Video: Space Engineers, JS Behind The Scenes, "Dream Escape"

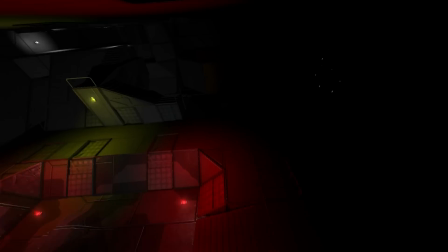1136s
it and you see that we have if i do all shift f12 again these little areas here where you can look out and originally
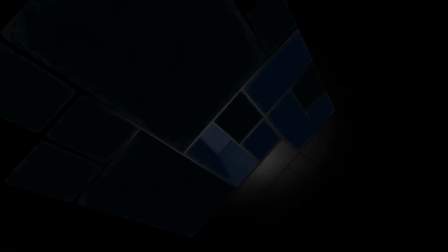1142s
i think it was a bit easier to see yeah you can see through some of these panels here that you can see the bits of metal out there and
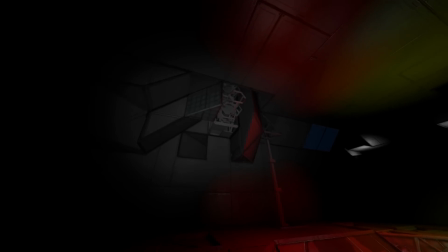1148s
stuff like that so the idea was hey all this looks vaguely familiar but nightmarish you know like these engines here originally they were into the side of the mountain
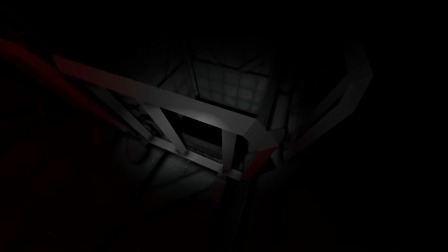1155s
and stuff like that and this little walkway up here little pathway down that led to the other side where Tazu was building his stuff
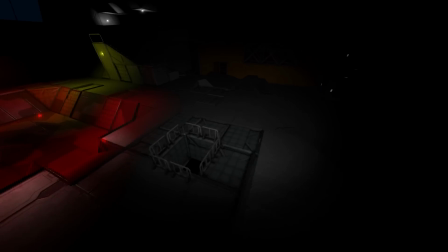1162s
you know the whole idea was hey this is all very familiar but something's wrong with well all of it it's pretty interesting even here where
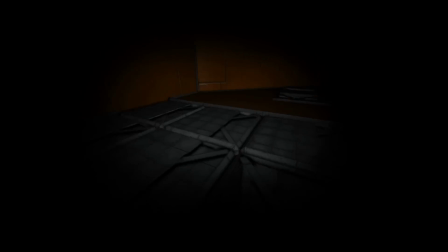1169s
we originally had our little memorial we were going to build to Henry that never really got finished because our whole world got too lagging and we needed to move on because updates were coming out at a pretty quick pace and the old world was starting to have some serious serious issues
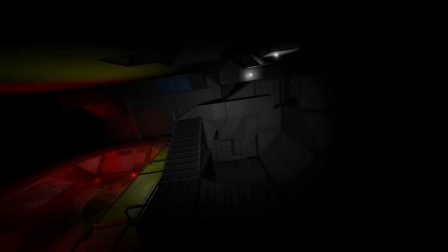1184s
and the asteroid of course kept somehow warping our base to no end scary stuff we had to abandon that base quicker else our whole base was probably going to warp
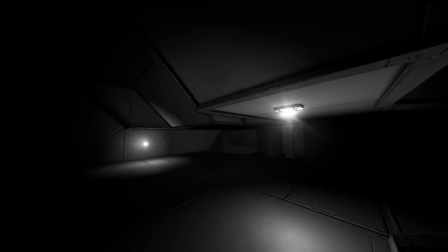1192s
itself into destruction it seemed anyway carrying on from there of course we came up here we had our little battles with people of course at this point we were all in survival that way we could actually defeat people at this room here of course was the original first room inside the asteroid base
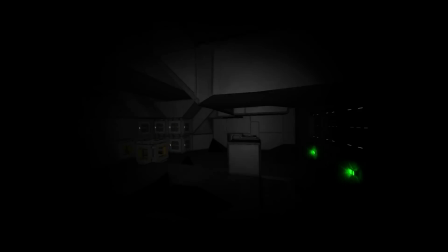1206s
where we had all those stalactites and stalagmites meeting each other and stuff over here's where we had the door that led to the one random marker that i'd seen at one point nothing there now and i think we still had client side mods so i had a mod over here actually no that
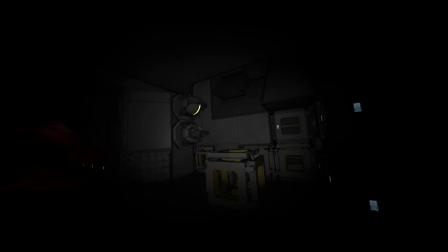1221s
was ages ago that was season one stuff where we had i had seen the marker when the other guys couldn't so i knew where to go to get something or something like that we'd use that trick a few times green light i don't think it was supposed to be that color but yeah
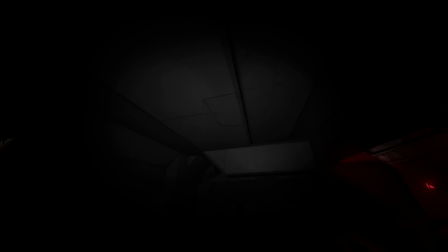1234s
you can see that this is that same exact room from our original asteroid base it's just that now it's all inside metal instead of stone it's pretty cool stuff pretty cool and of course our little buddies kept spawning a bunch of people helped us out on this episode to spawn and run in
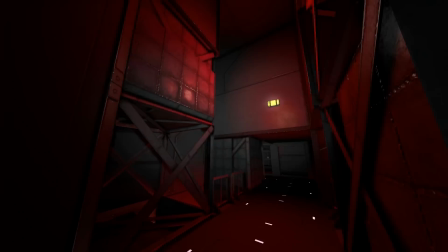1249s
as enemies uh then we get to this area here which originally when we had first
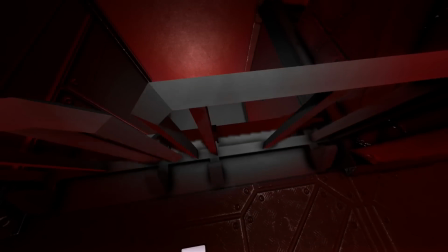1254s
found the stone base of course i had a bunch of markers and stuff down there for this we just blocked it off
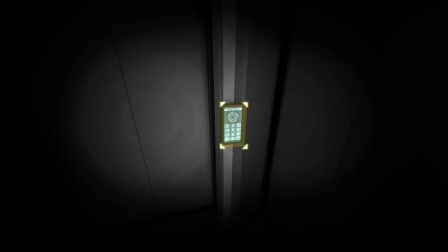1259s
but you can see it still looks familiar if you've seen season one if we pop this door open this is where we had these crazy things out here.
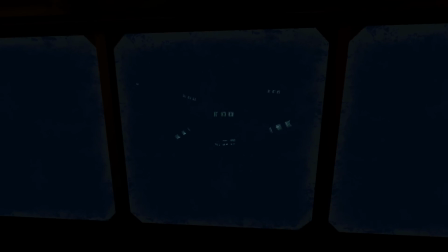1266s
I think originally Aaron built one of them and put it out there and I was like wait wait no no no don't. I went out there I severed it and if we actually go into spectator mode again and turn this on that way we can see it.
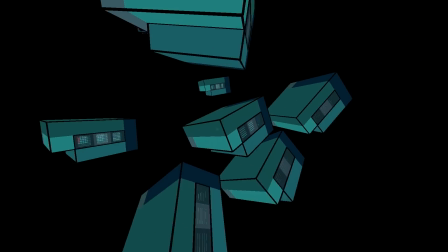1276s
I had grabbed them I'd severed them and then I moved them all about so we'd have this sort of like dreamscape almost like a Tim Burton film sort of weird thing of all these little people standing out there in prison cells as if you're in hell or something strange like that and all these people looking back at you. I thought it was pretty cool.
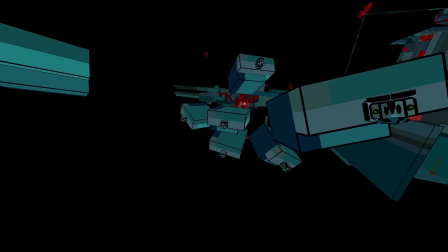1293s
It was a lot of fun to set up And of course we had to go ahead and put a reactor on the back of them and put uranium in it Because we were doing all this in survival It took a few restarts because of silly things like that We were like,
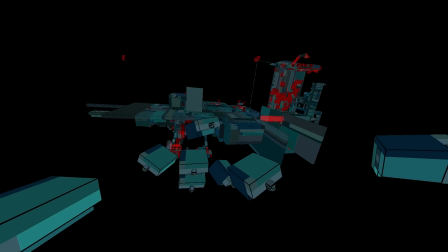1301s
okay, let's go We'd load it up and all the lights would be off Or, you know, we'd be like, wait a minute Did we put uranium in there?
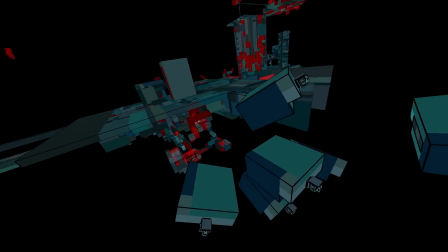1307s
Go check it And of course it wouldn't have it in there It was pretty cool to set up and stuff And these were really fun to set up Because
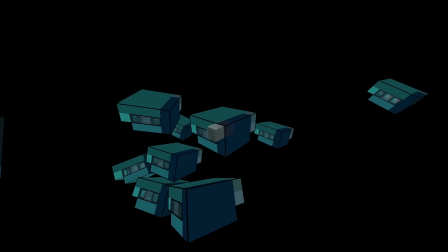1312s
of course you just copy them and maneuver them And paste them back in and they'd be in place Of course you'd have to make
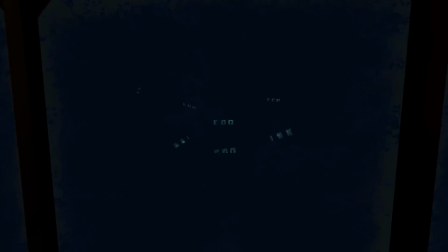1317s
sure you weren't moving it like that Anyway, back into the character you can see that's the view we pretty much got out of that window let's carry on down this path some more through
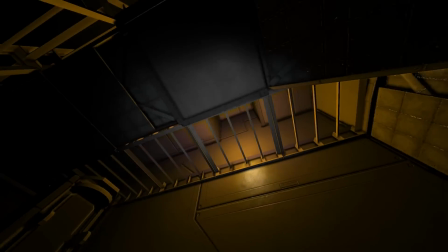1325s
this crazy dreamscape stuff here i believe and that must have been in the original world item marker up there
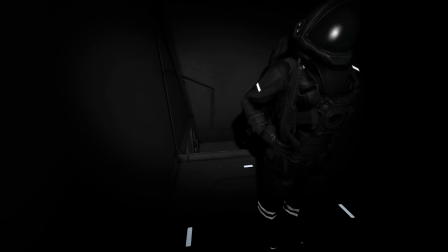1331s
i don't know what's through this doorway here right scary person the idea that it would scare us off and actually i had that bit sort of
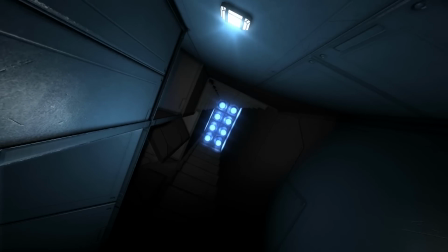1337s
behind it as if we did go through there and loop us back into the original area our control room where where i made the ceiling go up
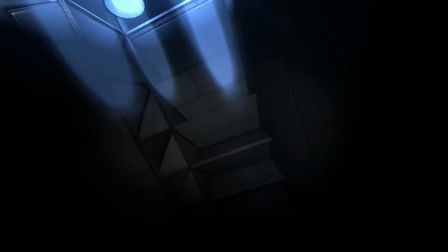1344s
forever a long way up at least and then i stuck a bunch of flames and stuff in there that way it not exactly
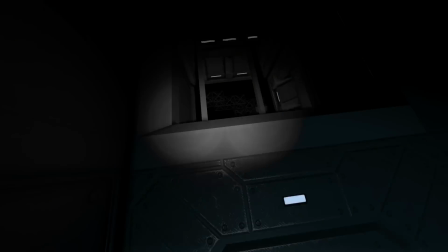1350s
right and of course one of the few places you can see down into the black abyss down below I'm not sure if I actually looked down there and then I
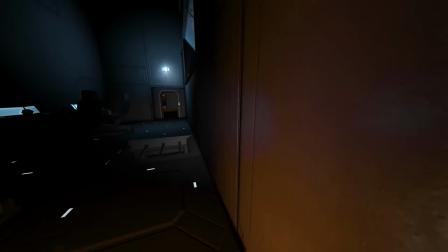1357s
think I didn't really look into here either if I did it's just random stuff because some of this is just like okay you
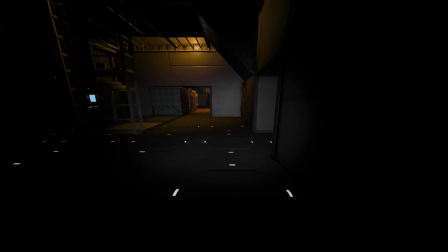1364s
shouldn't look in there you know simple rules of thumb just see that the ceilings up and then move on because of course also if we had jumped into a control
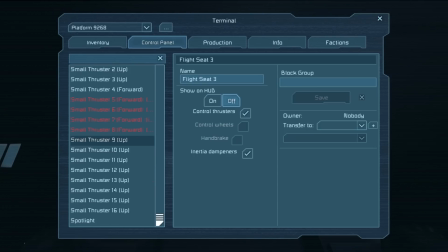1370s
panel and did this you can see that well you basically screw with all the systems here as Tazu knows well as he smashed us in the ceilings in the past.
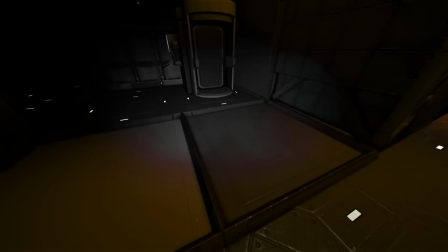1379s
Here's also where we sealed off the way down to Tazu's like working area. Uh what else do we have here?